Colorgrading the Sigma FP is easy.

But me personally, I feel as though cinematography is about making a reality that makes life look better than it is, not necessarily as realistic as possible. This look might look good for commercials because it pops, but for a narrative work, I don't like this. And I mean, just ask yourself why films aren't shot at 30 frames per second or higher. The majority of them are shot at 24 frames per a second even though that might not be realistic or how we see the world right so anyway i'm going to decrease the gain and i'm looking at the sky and i'm looking at the arm and the nose the highlight roll off i'm going to lower that until it gets a little bit smoother let's just say over here and now the shadows are obviously too dark so we're going to increase exposure uh increase the shadows with the lift wheel and you don't want to do this too much especially with the Sigma FP and I'll tell you why later. So let's just say increase back there. Now the contrast might be a little bit off because we adjusted the shadows so we're going to now massage the contrast and balance it out with the other wheels. So I think this looks a lot better. Okay let's take a look.
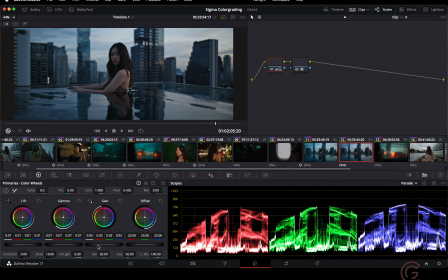348s
I still think that it looks a little bit too HDR-y so I'm gonna decrease the highlights a little bit more and you can also decrease the highlights using the curves or me personally i like to use the highlight tab or the gain so let's just do minus 30 let's see how i feel about that
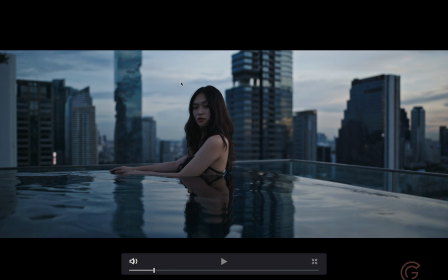364s
this is before this is after it just feels a little bit softer you know the sky isn't popping as much and yeah i think i like
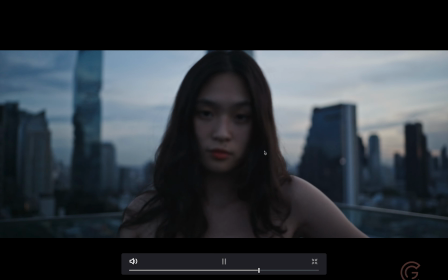372s
this a lot better now you may prefer to be a little bit more exposed a little bit brighter but me personally that's just my look i just like things to be a little bit more contrast a little bit darker okay so i'm going to tell you why now of course this is
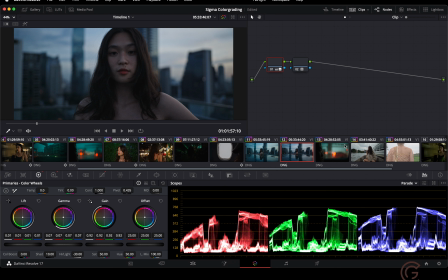386s
not finished you know skin tones it is underexposed so there's color shift but i want to move on and tell you why you might not
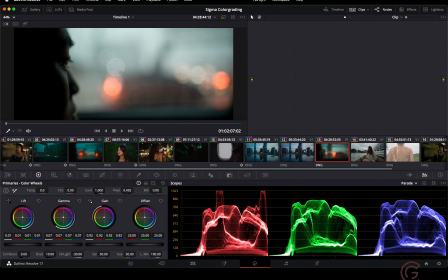393s
exactly want to increase your shadows too much so i'm just going to copy the grade from the previous um previous clip and as you can see the the shadows are lifted right now I think
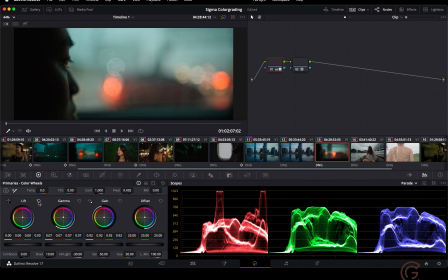408s
a lot of people will be tempted to lift the shadows they say oh the shadows are practically clipping you can see from the parade they're clipping and they might want to increase the shadows like this now I see this a lot and I
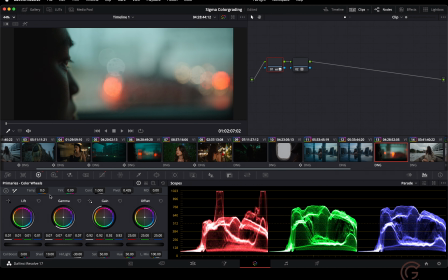421s
think this looks even worse you know it's just a murky gray and I think it looks terrible you can just leave the blacks as they are just leave
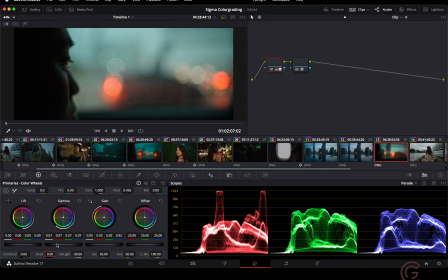430s
them black, and then, I don't know, I just think this looks a lot moodier. Let's, uh, let's decrease the highlights so I can do it a little bit overpowering.
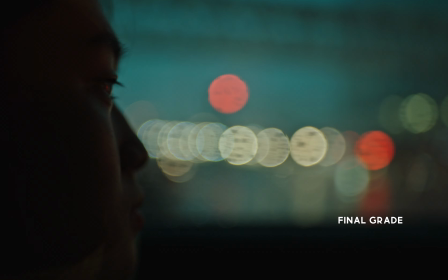442s
Yeah, for me, I think this looks a lot moodier. I think this looks a lot better. Just leave the blacks as they are, and I think it looks very cinematic.
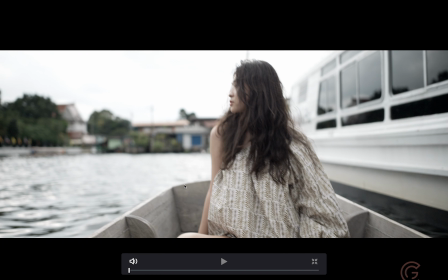450s
Okay. All right. So let's go to another clip. This This is well overexposed and the Sigma FP does not like to be overexposed.
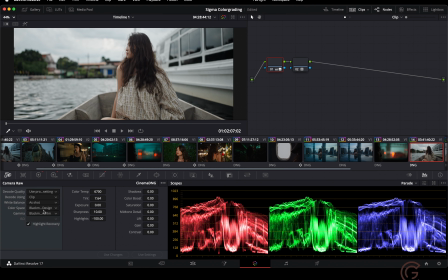461s
So we're going to do the same thing. This is also going to be Blackmagic color space with the ARRI LUT.
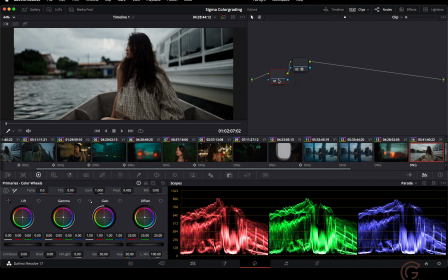468s
And what we're going to do here, we're going to, as you can see there's too much contrast,
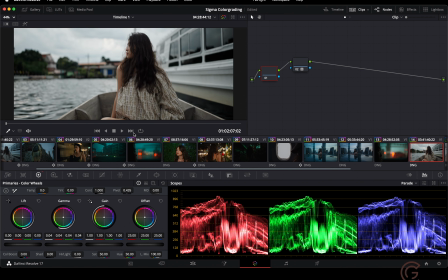474s
so we're going to increase the gamma, let's find a better frame, see the face more clearly.